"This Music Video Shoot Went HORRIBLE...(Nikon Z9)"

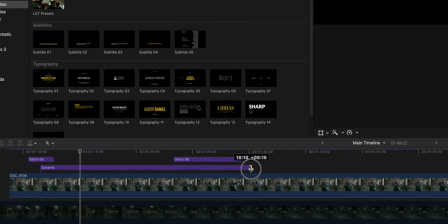4:19 I'll leave a link up above if you guys wanna check that out.
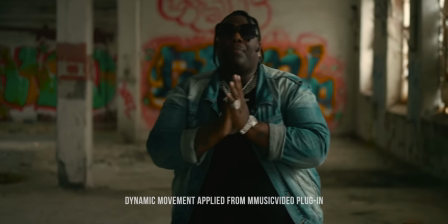4:21 I added a dynamic movement over top of this, and this essentially gave my footage movement and energy from me shooting this completely static.
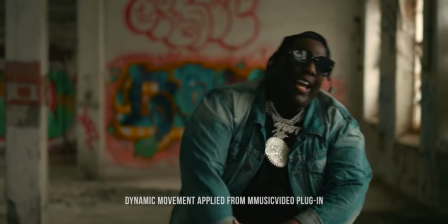4:29 So if you shoot a shot static and you want to add like some energy to it later on, this thing is awesome, and it's just drag and drop.
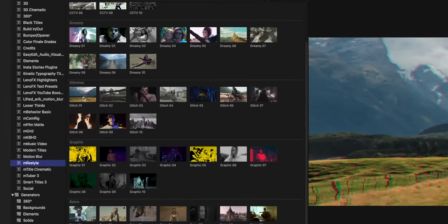4:35 I wanted to add something else to spice it up.
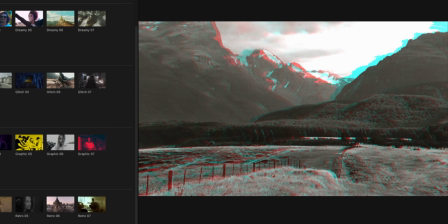4:38 I added these glitch overlays from the Restyle plugin, and these I like a lot because they animate in and they animate out.
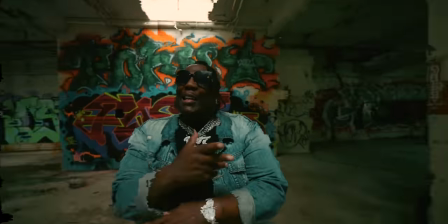4:46 I just copied and pasted these throughout this footage, and this was the look that I intended to have throughout this music video, just to spice it up and give it that extra flair.
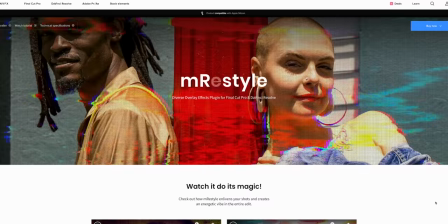4:53 The Emery Style Pack is awesome because it has a ton of different overlays that you can add to your footage,
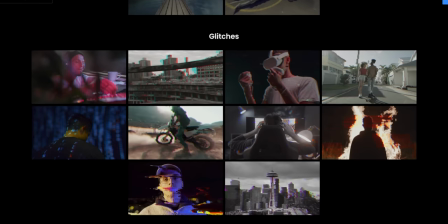4:57 like CCT overlays, you got different dreamy effects, you got different glitch overlays, you got graphic effects.
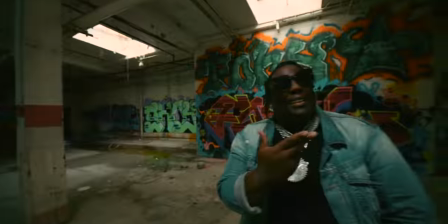5:02 So if you want to go more on the animated side with your footage to give it different flair that looks totally different than what you see, This is great.
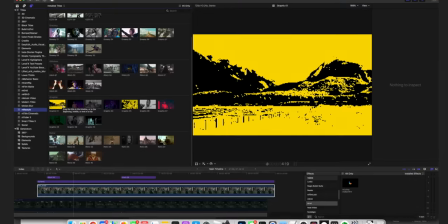5:09 It also has a retro overlay section as well. So if you want to do something that's more vintage, it's easy to do as well.
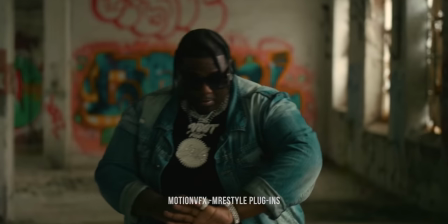5:14 All these are drag and drop. You basically just put them over top of the footage that you want to affect, adjust the different parameters that you can do for it, and you have a solid look that's really easy to do.
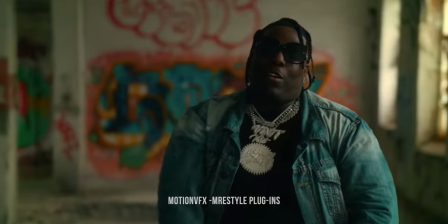5:23 So this is how I was able to salvage this footage, even though I didn't finish the music video.
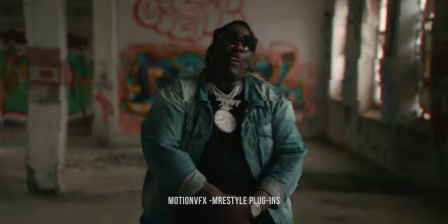5:27 The effects and stuff that I'm going to add to the music video when I go back and actually finish it are going to be awesome. And I'm excited because even at 8,000 ISO,
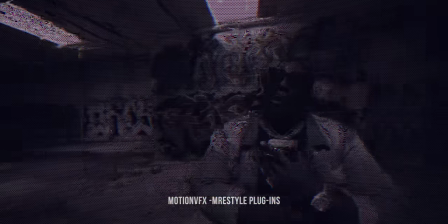5:35 this footage looked incredible with these different plugins that I was using for motion VFX. Make sure you guys check out motion VFX.
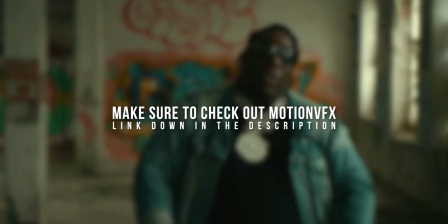5:40 It's going to be a link down in the description. And every single one of these plugins that I talked about is also available on DaVinci Resolve.
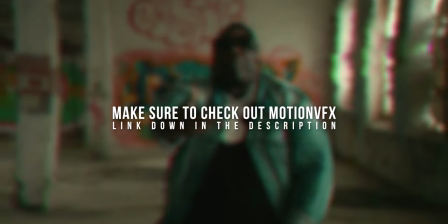5:46 So my Resolve people, you can utilize these effects as well. Final Cut, you already know.
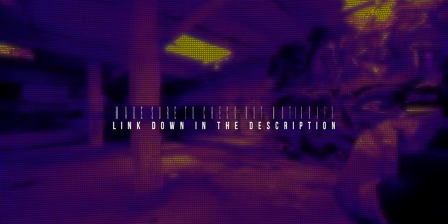5:51 They have a ton of different effects beyond this as well. I highly recommend you guys check out motion VFX. So I shot my different takes trying to do this pan effect.
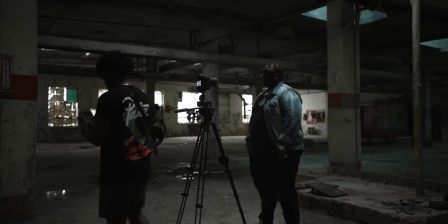5:58 Got to post, realized it didn't work. I don't know what happened. It might have been my torque setting on my pan head.
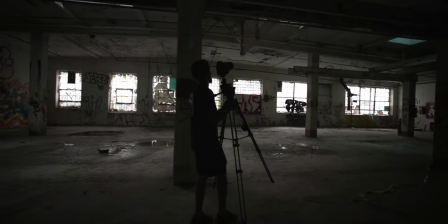6:05 I have no clue. It just didn't work. So we set up the next scene. The next scene was gonna kind of be a duplication scene as well.
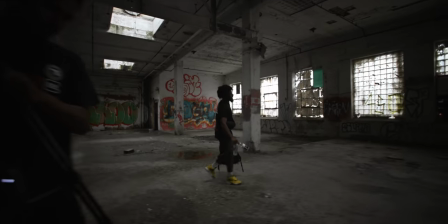6:11 Not involving pan, but I wanted to get this really clean performance of VDOT with a nice composition and then have different versions of him throughout the scene.
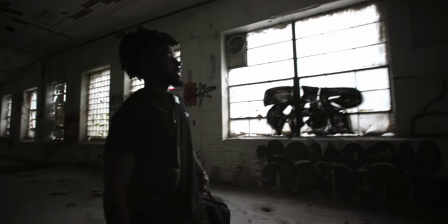6:18 And I was gonna go through and do VFX and mask those together. And then from there, I would have been able to add a movement overlay from the InMusic video plugin.
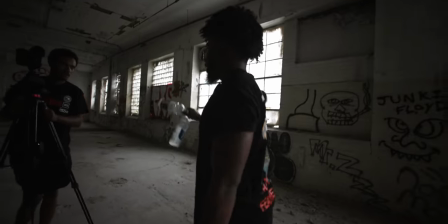6:26 Have that look really dope, just to come in the intro, just, you know, just kind of pop out at people like, dang, this is dope.
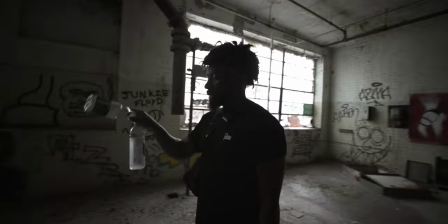6:31 We coming straight into the music video with something fire.
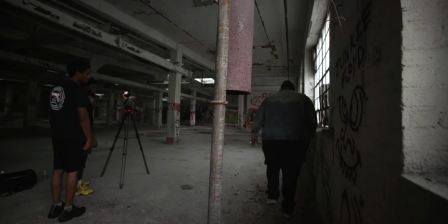6:33 So we filmed a couple different takes of this, a performance, just him doing, you know, random B-roll, walking through the scene, chilling, performing in different parts of the frame.
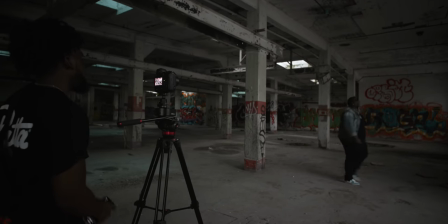6:41 And these shots turned out dope. But by the time we got to this, we're doing really bad on time.
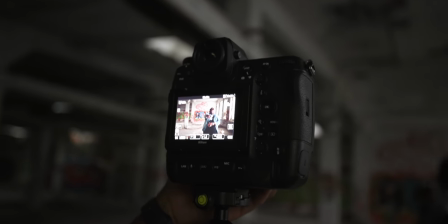6:47 And I also had to bring my laptop in from the car to transfer some of this footage onto my laptop because I only had 9 minutes of footage on this memory card.
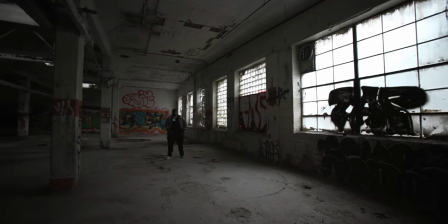6:55 So that was just a hassle in itself. The transfer process was really fast, but it was just something that was a hassle to do.
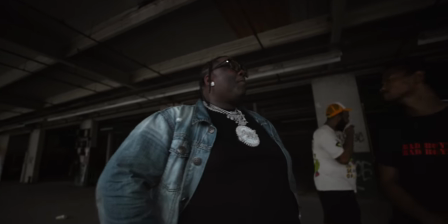7:01 We get to this next part of this location, and I wanted to get some really nice Ronin shots.
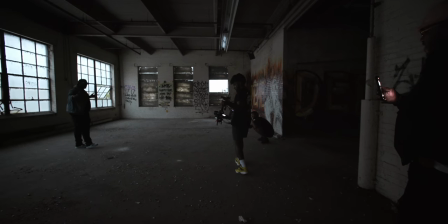7:08 Some Ronin performances of him up against these nice large windows. These windows were fire.
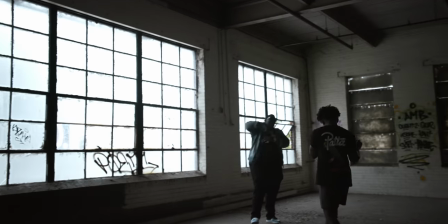7:13 And I wanted to get like some silhouette shots of him because we didn't have much light. You know, it was getting shadow from the opposite side.
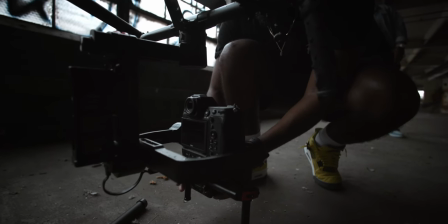7:21 I put the Z9 on the Ronin and it balanced out perfect.
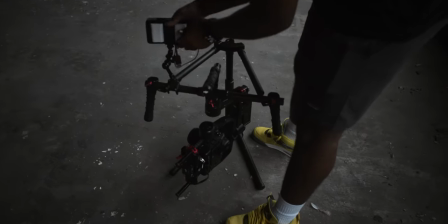7:25 This is the Ronin M. And then I want to go add in my HDMI cable for the Z9 to put into my monitor on the Ronin.
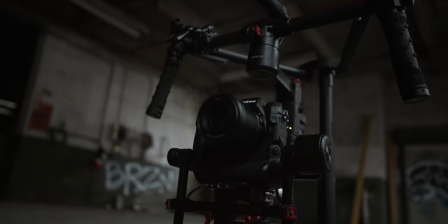7:31 The problem with that is the cable hit the side of the Ronin arm.
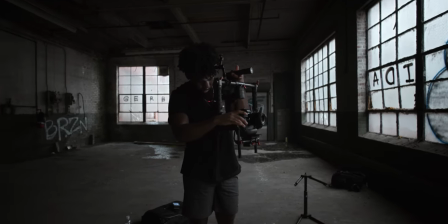7:37 So that didn't work. I wasn't able to use my monitor. I had to run the Ronin without my monitor on it.
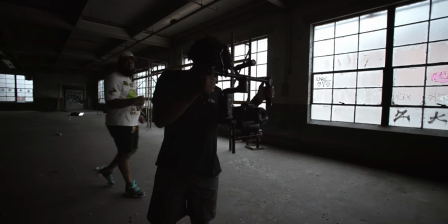7:43 So my framing was terrible. I also didn't really know what I was doing with the autofocus on the Z9.
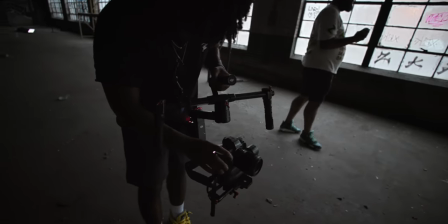7:48 So a lot of those shots were chalk. The framing was terrible. It was just, it was just a lot of bad stuff happening.
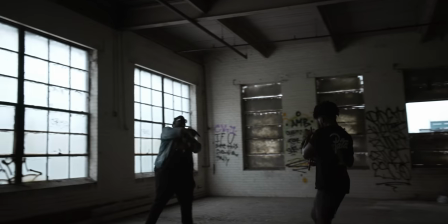7:55 I ran through a couple performances. I realized that none of those performances were good at all. I took it off of the Ronin. I got some handheld shots,
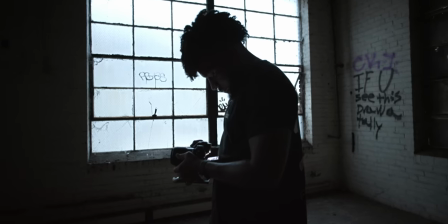8:02 and the thing about using Nikon cameras as opposed to Canon cameras that I usually use is that everything is backwards. The way you attach a lens to the camera body is backwards. The way that you focus on the lens is backwards, which totally hindered me in getting these handheld shots.
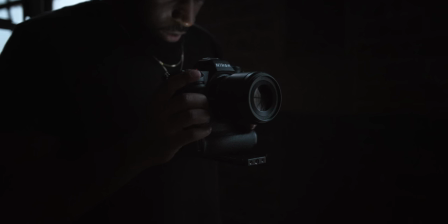8:18 I'm used to turning the focus wheel on a lens a certain way on Canon cameras in relation to where I needed to focus at.
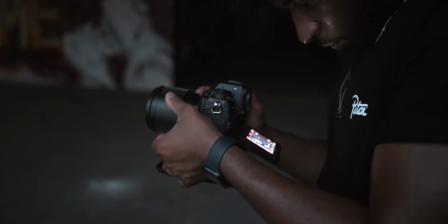8:24 So me trying to do that exact same way on a Nikon camera totally screwed me because it's backwards.